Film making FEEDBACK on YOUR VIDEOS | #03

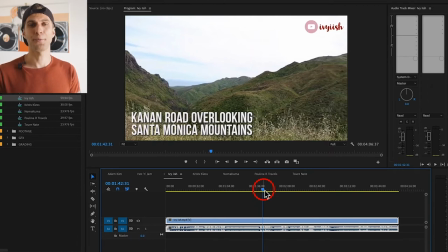I never feel engaged again when someone is showing me things through cars airplanes windows these kind of shots also because it doesn't let me enjoy the landscapes as you should it's just a very quick shot from the cars window seeing
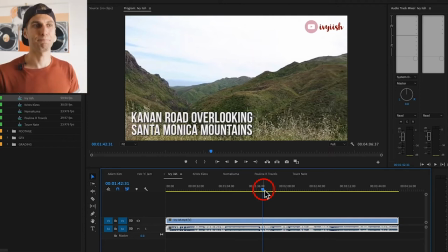trees and nature going fast and it's not working very well so these were my three comments for you I hope it's gonna help and then we go to Chris's class so YouTube channel let's go on youtube channel travel
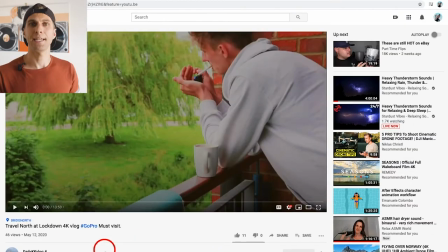north and let's subscribe daily kk vlog and thank you for submitting the video okay let's start from the title for you chris there's i thought it was a bit of a mess so i'm not really sure once again what what you're gonna show me in the video
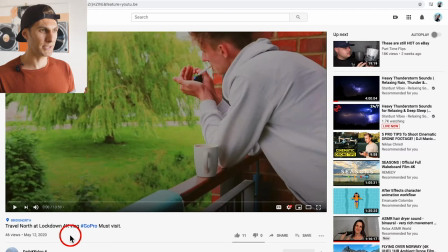so it's traveling north during the lockdown in a 4k vlog with the GoPro must visit so travel north where is the England is the America is the North Pole I don't know okay
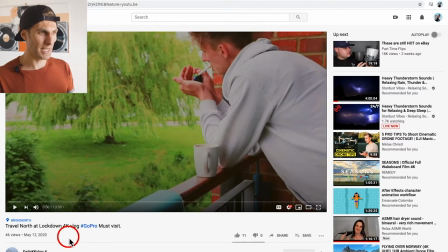it's during the lockdown it's a 4k video must visit why and GoPro why again so there's a lot of stuff there but it doesn't really tell me anything so I would have chosen one subject and work for the title on that specific subject.
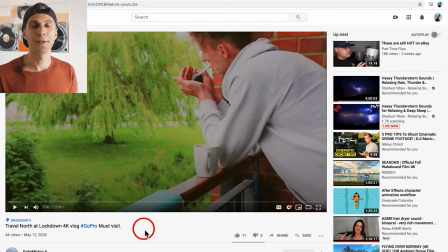So if it was a vlog about the GoPro then I would I would focus on the GoPro. If it was about traveling north in that specific country then I would include the name of the country and just focusing about the traveling.
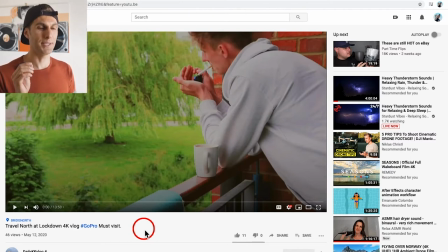So I think you need to make a decision and be more descriptive on that specific subject in your title. Okay that was the first comment, second comment
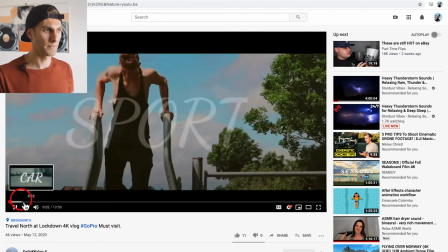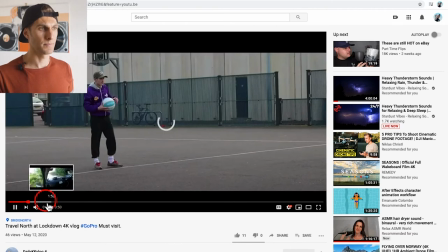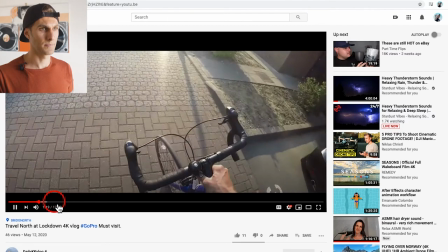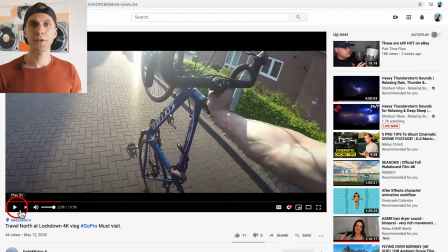the first two minutes of the video are just
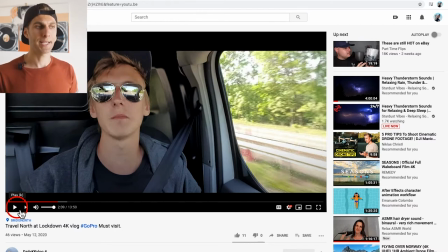clips so a montage of clips but again I'm not understanding what's the video is about it's
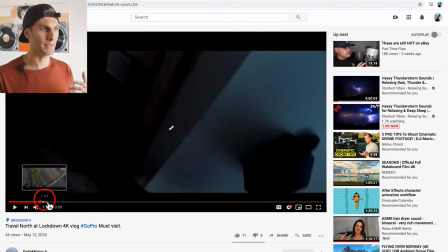just like a daily vlog of you waking up having a coffee cycling and
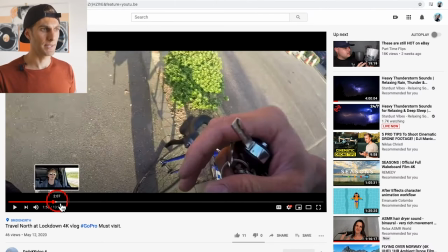then get into your van to the car and then you start talking but also
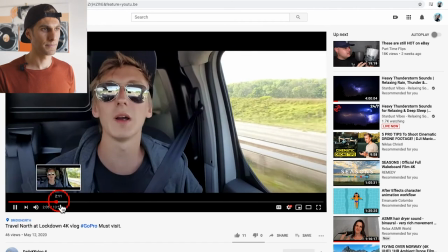when you start talking so at
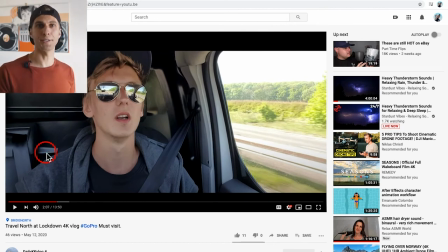207 you actually start talking to the audience and you say we are halfway there and there where again I don't have any information of the location where you're going and why so I don't know what's going on in your video to be honest so far and don't
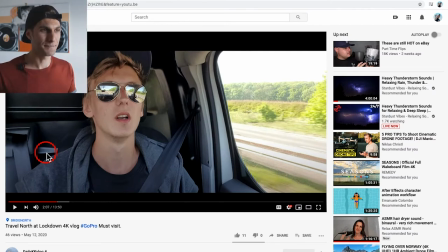get any offense but that's how again that's how I feel not enough information and also it's funny here.
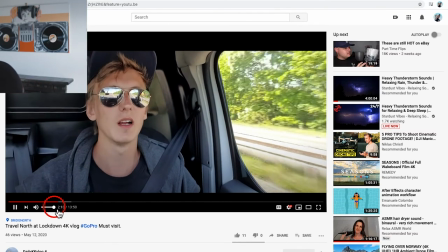There's about 70 miles left to drive, but I'm getting excited in Lincolnshire.
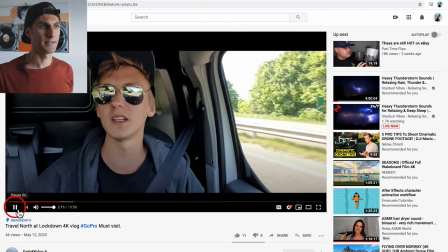Everything is flat and there's nothing to see really.
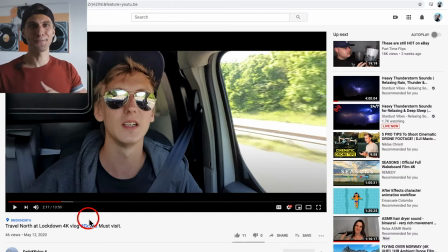Okay, you're saying that everything is flat, so the fields are flat and there is nothing to see. And that's something I would avoid saying to your audience. Because if there's nothing to see, why shall I watch your video and why are you showing me those fields where there is nothing to see so
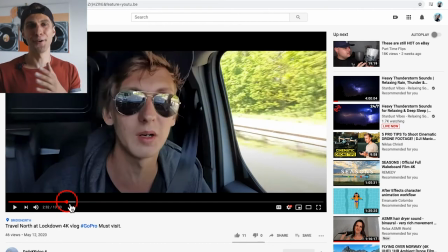right there I would move on and skip your video to be honest
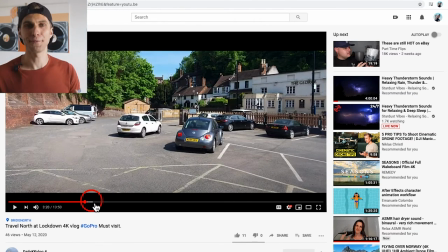so yes that were my three points for you but keep up the good work and thanks for submitting the video next is Noma
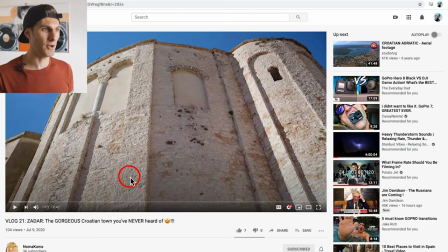Kuma so we've got this vlog from Zadar Croatian
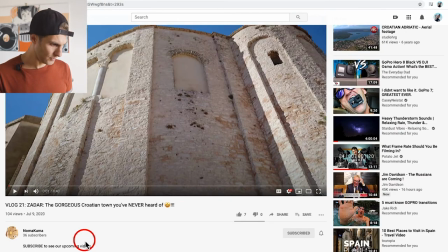town and for you I have okay these
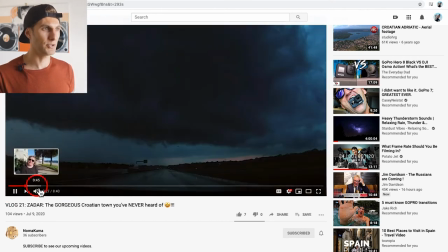comments here if we go to 038